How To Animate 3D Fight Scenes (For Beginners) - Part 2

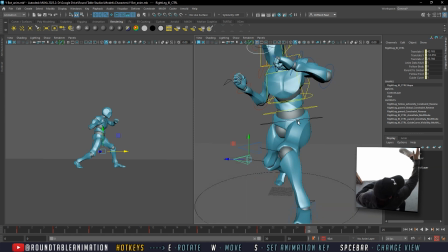12:39 You're going to notice that it's the same type of poses here. You know, the next pose, I would say we're probably going to make movements where we move into another location, you know, have a little more movement in the choreography. Like right now, he's kind of in place, which isn't too bad, especially if this is your first time making a fight animation.
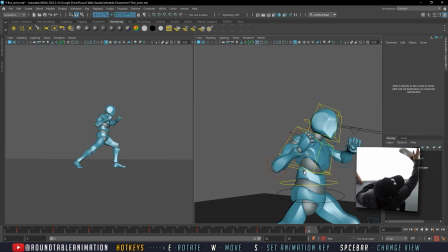13:04 You don't necessarily want to make it too complicated by having a lot of movement. But we want to go ahead and kind of really,
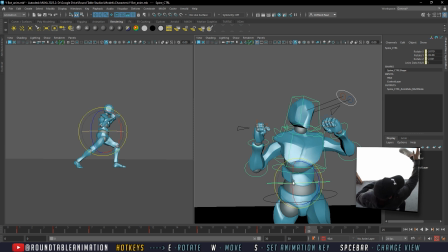13:13 you know, really make this as cool as it can be. So we're going to go ahead and have a little bit of movement, but we're going to go over, you know, camera work and how camera can really enhance your animation, just even if it's something as simple as them staying in place.
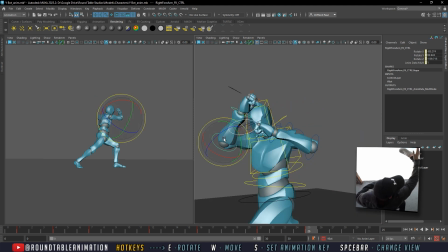13:37 So we have the uppercut here. And again, an uppercut really doesn't go really past your head. This is a much more of a Ryu Street Fighter type of uppercut. This is not a realistic uppercut whatsoever.
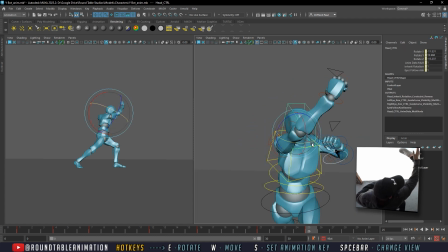13:57 But you know, that's what this is. You know, that's the way it's in animation.
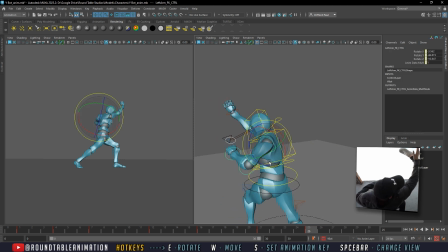14:03 You want to really make sure that the audience can tell what the character was intending to do,
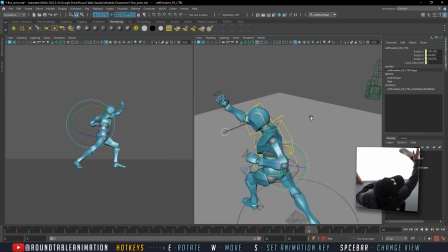14:08 and though this is not realistic, because I have a lot of well, not a lot, but a couple people,
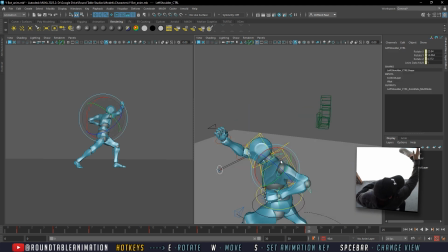14:16 you know, would really like to make realistic type of animations, but they're also having, you know, a hard time
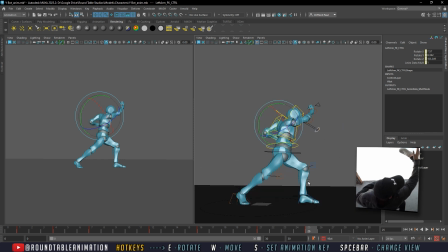14:27 making the character look physically accurate, you know. So it's one of those things where it's like, you know, maybe just the assumption of, because an animated character, you assume that it's going to look a little more exaggerated no matter what
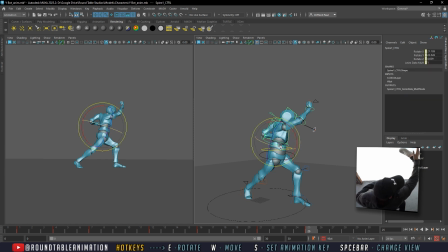14:44 type of character it is, because even if it's like an Assassin's Creed character, they're also doing very, very exaggerated moves, even though they're not as cartoony as something like, you know, Ratchet and Clank. All right, so we have our uppercut here.
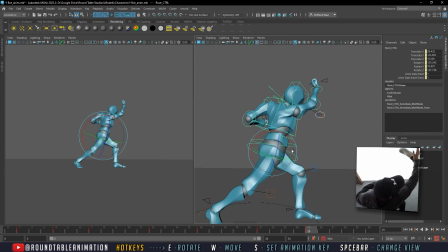14:59 I want to lean him in a little bit more just so you can really sell that uppercut. So you can see this curve here. But I also want to have him, I'd rather have him a little bit more to the side
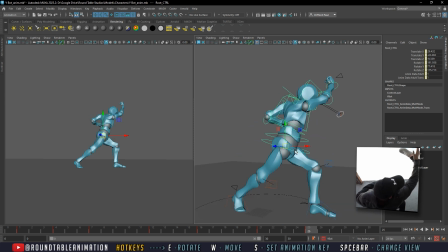15:18 just so we can give the opposing character, because we're going to be adding another character in the next lesson, but opposing character something to work with. We may adjust it in that scene, but right now I think it works well.
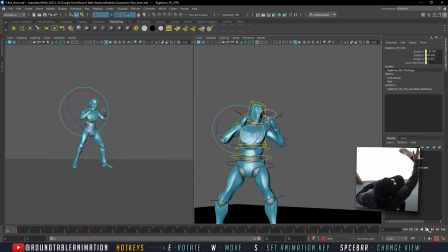15:36 All right, so let's play it back and let's see what we have. Of course, we got to go ahead and adjust it again, but I think we tangents stepped, just in case if you have it yours on linear.
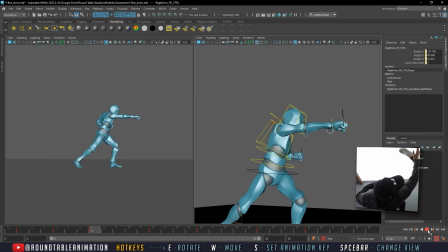15:51 But I think it looks good. He's really going for these punches. Everything's a haymaker. Like, it's a cross, it's a wide hook, it's a strong uppercut. These are real big, real big moves, which are good for, which is good for something like this.
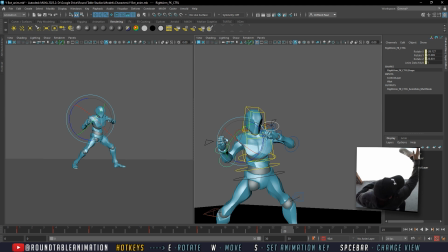16:09 Okay. So we're gonna open up this timeline just a little bit more.
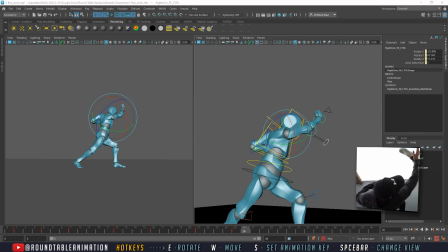16:16 I believe I have too many moves here because right now we have 1, 2, 3. We may add 2 more moves. I don't want to make it too complicated.
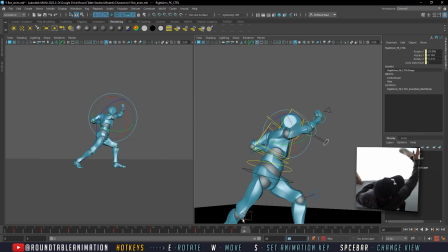16:28 So what we're gonna do is move the character forward, right? But instead of it being 5 frames, since I know it's gonna be a lot, we're gonna just jump into 10 frames.
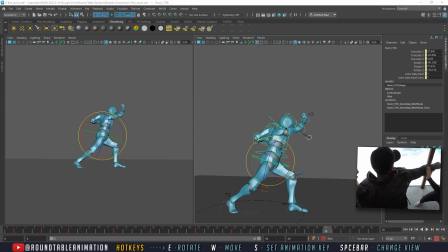16:42 We're gonna move the character forward to do a